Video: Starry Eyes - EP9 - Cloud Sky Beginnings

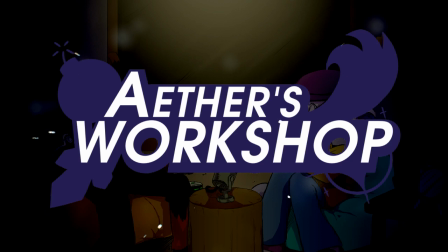[0:00]
3, 2, 1. And we're live. Alright, welcome back everybody to Aether's Workshop Starry Eyes, the animation podcast where you submit your animations to get some tips and tricks on how to improve your stuff.
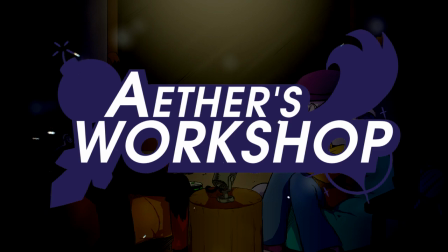[0:16]
I am Sprite Star, and I'm here with Wishstream, and we have yet another special podcast because we have guests. They couldn't stop me. I joined anyway. You heard it here first.
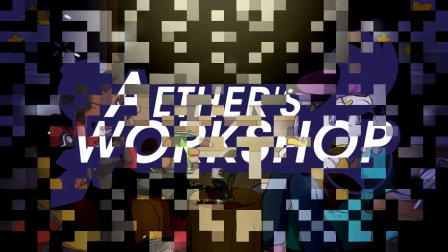[0:37]
The moth terrorist himself, Geek, is here. At No, I just made that guy. Yeah. But yeah, the gang's all here. And yeah. Yeah. That's not it. No one saw that. Okay. Hey guys, I'm here in car in the house. Okay. Alright. Let's start with the first one. Let us begin the podcast with one of our submissions. This is a newcomer, if I remember correctly. Has not been on Starry Eyes before, but we've seen him in the extended workshop a little bit, and even in the main server.
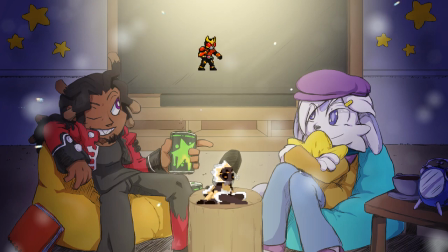[1:29]
We got the common writer dude. I think his name is Koga or something like that. Yeah, like Kuga? I've never Kuga. watched the show. But he is a common writer. And yeah. What we got here.
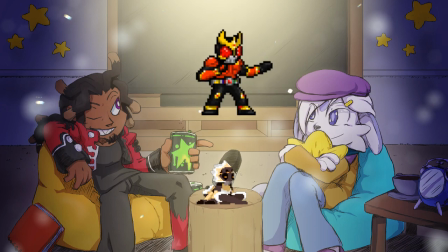[1:48]
Freaking common writer. Yeah. But, It's him doing the power deck. Yep. Power deck. So who would like to tackle the first bit of advice first? I
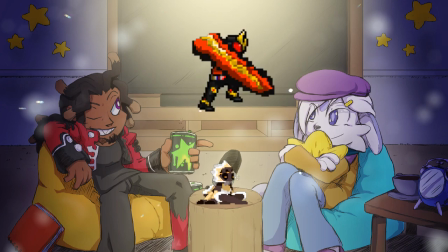[2:10]
can start. Yeah, you can Well, start. First thing I'm noticing is it's a little shaky. Like it's evidently on the back leg of the leg to our left is like it kind of moves a little erratically. Mm-hmm.
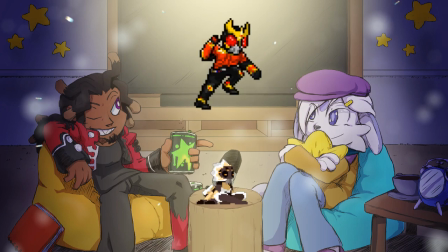[2:32]
I'm not sure how to put it into words, but it's like I can tell where the keyframes are, and that's probably not a good idea for a single motion like that. Yeah. It needs to be like, it feels like it needs to be an arc or smoothed out. Yeah.
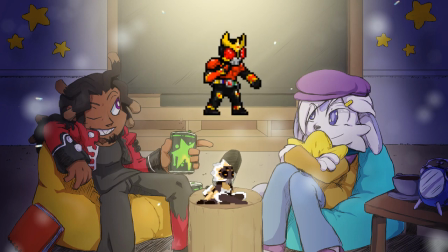[2:51]
In this case, I think it's better to like go into a technique called easing. There's ease in and ease out. We use this on rivals as well in code to like make those smooth motions. For example, like Astra's cards when she
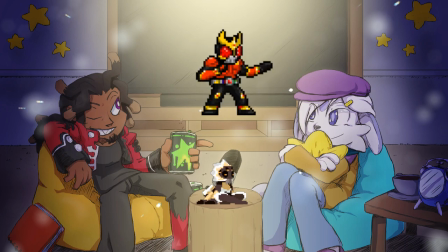[3:12]
puts out her card selection menu, you see that it smooths out as it ends the animation. So something like that. It also applies in animation too. And yeah, it's just called easing.
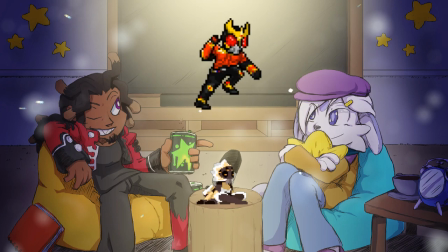[3:28]
E-A-S-E. There you go, easing. Yep. You should look that up. That would help you a lot on this kind of motion. Thankfully, you could probably fix a lot of the weird jitteriness issues by just changing the frame timings.
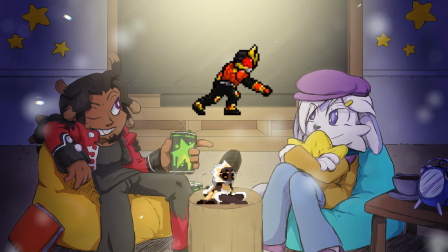[3:43]
Because if all the frames were like evenly spaced out on the wind up, then it would probably look fine. Mm-hmm. This is why easing works. Yeah. Okay. My turn. Yep. Alright.
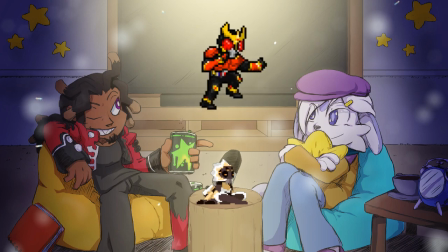[4:00]
So immediately the thing that strikes me off is the smear. It just looks really off.
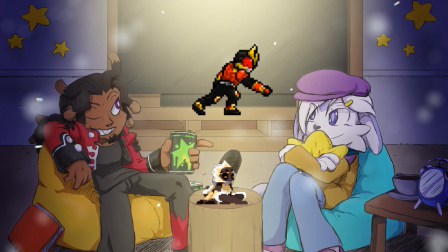[4:08]
In fact, like the smear is, for some unjolly reason, is textured. Yeah, that's weird. Like you're supposed to convey a fast motion. You're not supposed to have it textured. It's supposed to be like, what do you call this?
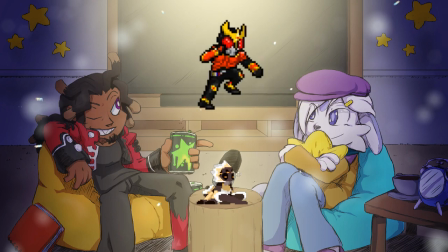[4:26]
A smooth line. So right now it kind of looks like there's suddenly like maybe like a shield that came on. Yeah. And also I noticed that the smear doesn't align right as well.
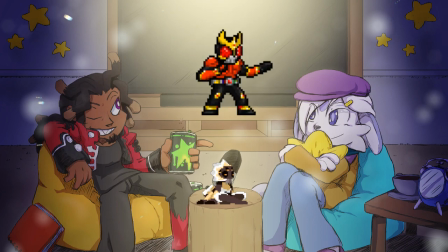[4:44]
Like it's the entire arm, but it ends with just a fist. Right? Yeah. Like that's not supposed to be. It's like the fast motion goes to the part where it needs to be like super fast.
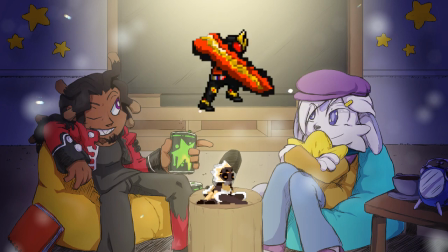[5:03]
Like you don't have to basically smear the arm part, just the wrist and the hand on this case. Yeah. So it goes to that one single line of action. Because right now it looks like you're going from multiple directions into one direction, which is weird in a way.
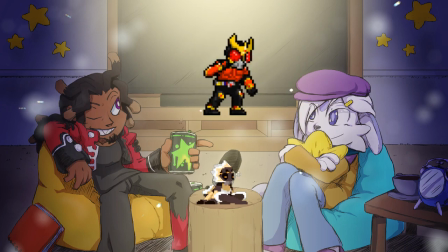[5:22]
Yeah. But yeah, it's super textured. I can lie. I've seen a little bit. Well, I've been following this dude's like work because he shows up a lot in the server.
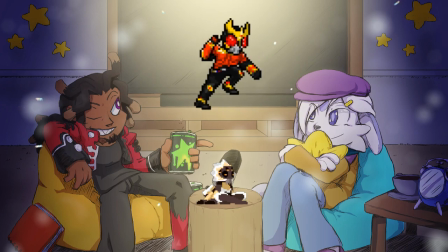[5:40]
And there's one thing that old boy has that would probably be like the best way to help improve all of his animations as a whole. He has this thing where he's afraid to move the body.
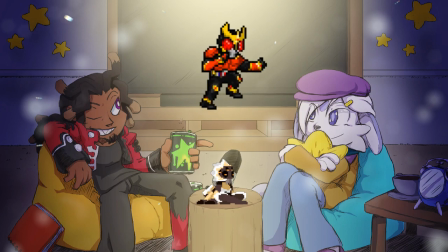[5:58]
He's getting there with this animation, yes, but it's pretty stationary on where the body is. My recommendation on trying to like improve the animation, because it's clearly power dunk.
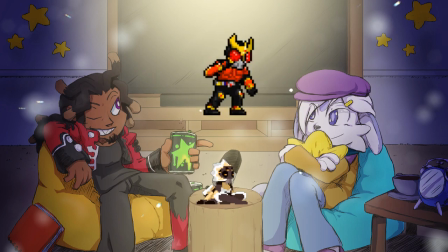[6:17]
It's a very an attack that already has like a reference out there, but power dunk looks powerful because of how the body is turning. Like there's a lot of weight behind what he's doing because he's turning his entire
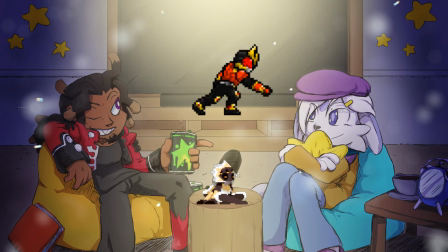[6:36]
torso in order to get the most out of the arc on where he's going to throw the punch, and then when he goes down he just shoots down, and the body like reflects that with like smearing and all that stuff.
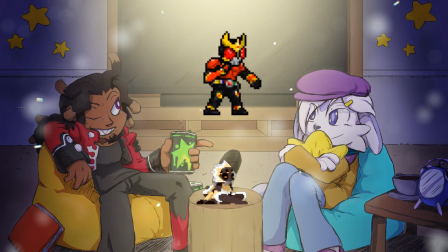[6:50]
I would literally, the best way to help build that like anticipation to get to the smear would to be the turn the torso
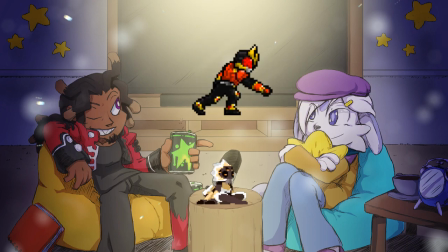[7:04]
like inward, like outward a little bit, so you can at least Kuga would look like he's really winding up, instead of it's like, okay, I just gotta lift my hand a little bit and down, you know.
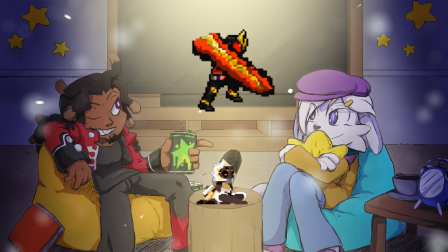[7:19]
It works as a punch, but it can be a lot stronger looking, especially if it's trying to be a power dunk. Also, I just noticed something. It's weird.
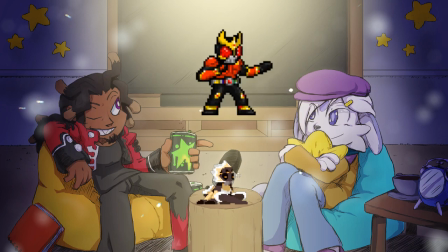[7:34]
The torso doesn't seem to be moving. It's like the arms just being moved. Yeah. The guy is working on this. I think he's starting to get it out of his habit because he's actually doing better animations outside of this one.
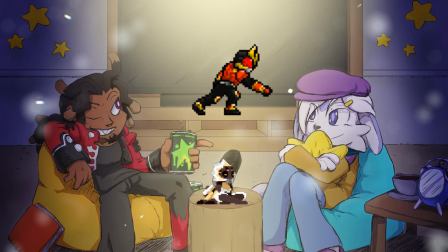[7:51]
I've been following his work like in the server. Yeah. But he's very stationary. Like the torso will move when, you know, the actual character will turn around or something.
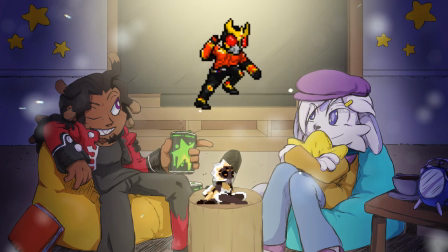[8:06]
But as far as like an attack or something, it's pretty stationary there. And I think that's the most jarring part about it. He's getting better at it.